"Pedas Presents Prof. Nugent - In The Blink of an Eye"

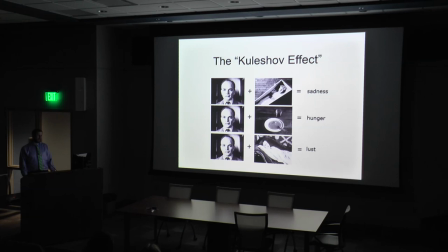And these, there were sort of competing theorists and practitioners in Russia that would battle for years about whether or not editing was based on this collision or through building blocks, right?
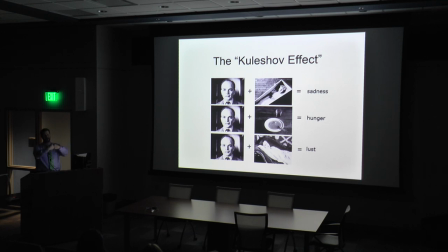So this sort of brick by brick or collision. I think it's collision. That's where I land with this, but I could be wrong. So this experiment is, would have been a projected image.
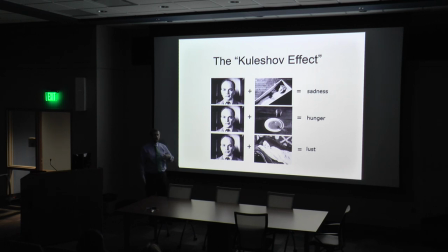We would see this fine looking fellow here with a very plain look on his face.
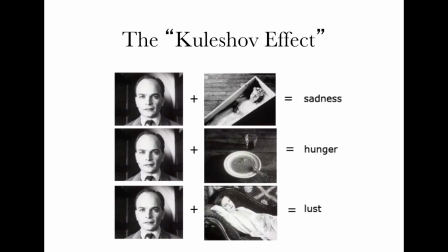And then there would be a shot of, in this case, a child in a casket. This was really what they included in the experiment. And essentially we're using like a control group,
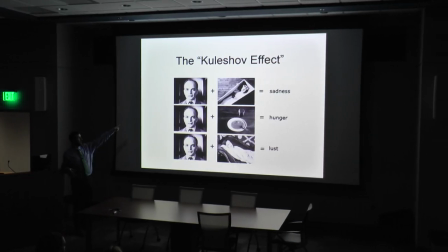an audience to report back what he was feeling, what he was thinking.
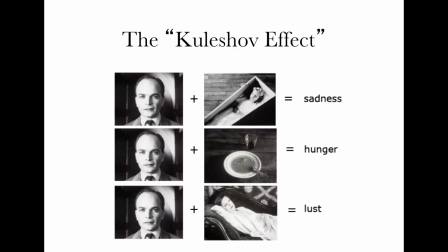And then the next shot would be used. It'd be the same shot. And then there would be, here we have this guy looking at a bowl of soup.
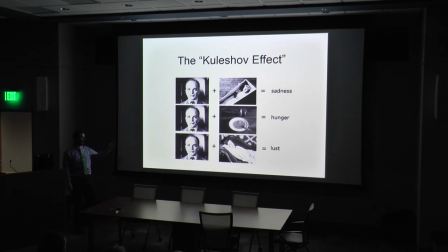Well, he must be hungry, right? And then, of course, in this case, a woman in repose.
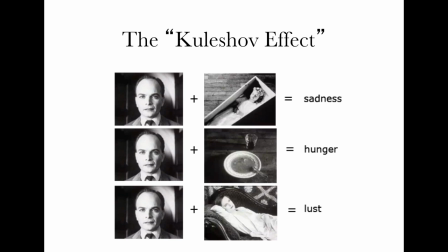And I mean, even now, just as I like describe it and explain it and look at those things,
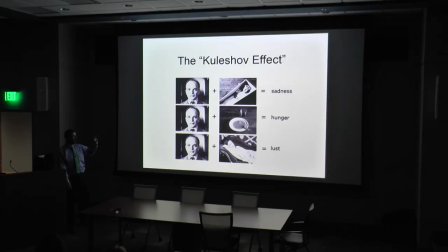it's hard to not associate or read into his facial characteristics, his eyes, his expression or lack of, and apply some sort of meaning to it. So let's,
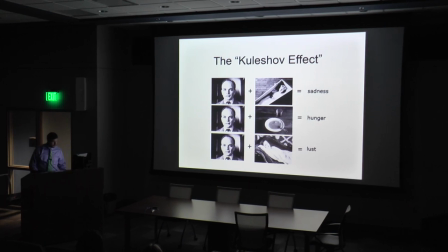let's take a short pause here
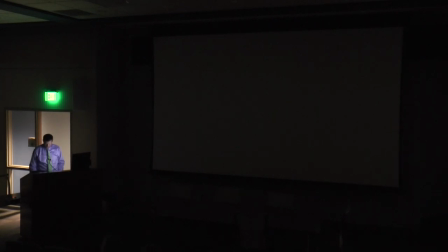and pull up another image and,
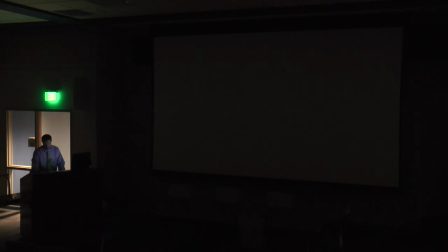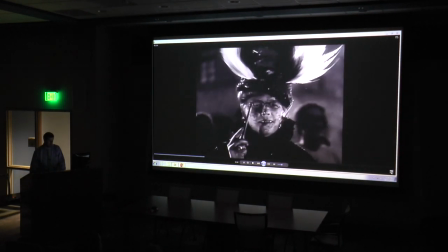alright, so I'm going to keep this up in the background as we go.
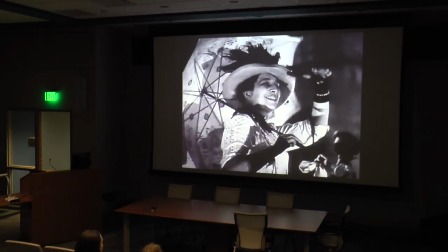So this is from Eisenstein's Battleship Potemkin.
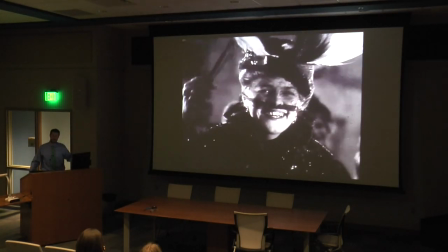This is sort of building up to the classic Odessa steps sequence.
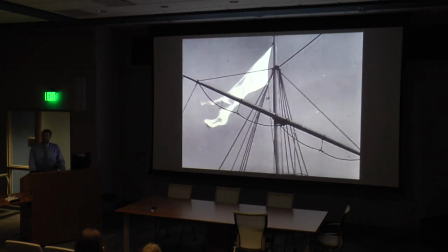Eisenstein followed the Kulshav school of thought.
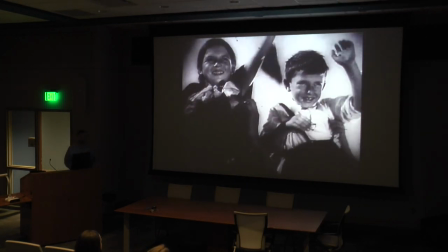This was often noted as the most widely recognized,
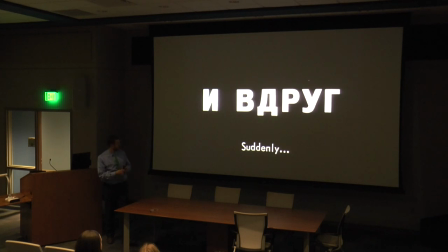maybe most successful propaganda films. films, it's not a true representation of what happened.
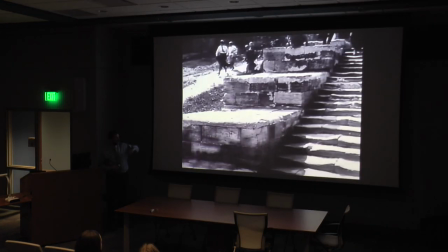And you've probably seen some of these sequences
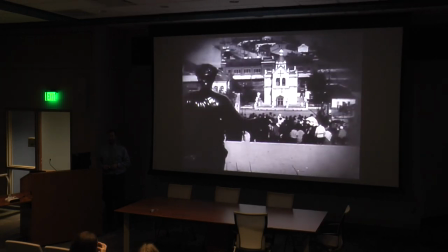cribbed, played out in other films and other media, whether it's being lampooned.
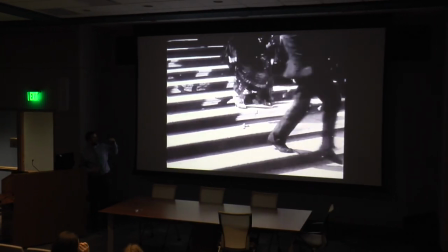But essentially, what had happened in the film was
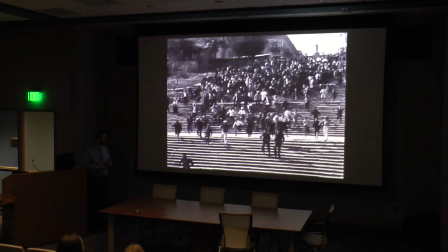there was a mutiny of the Navy as they had docked, essentially.
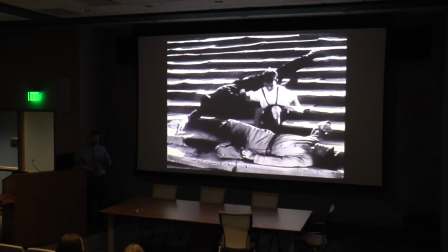sort of representing the proletariat.
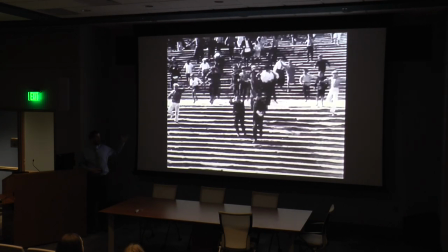The townspeople come to support them, and the czar sends in troops, and massacre ensues.
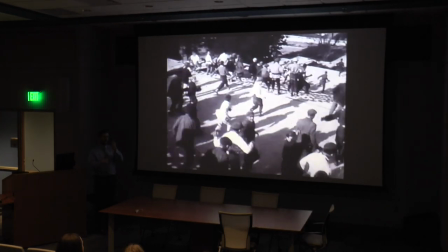What we wanna pay attention to is camera angle, shot size, reactions, and the idea was to create a stir.
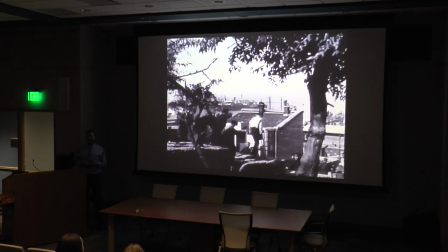This is referencing the revolution of 1905,
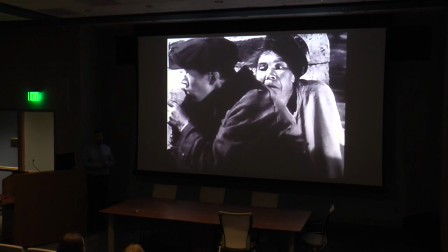and this was released in 1925.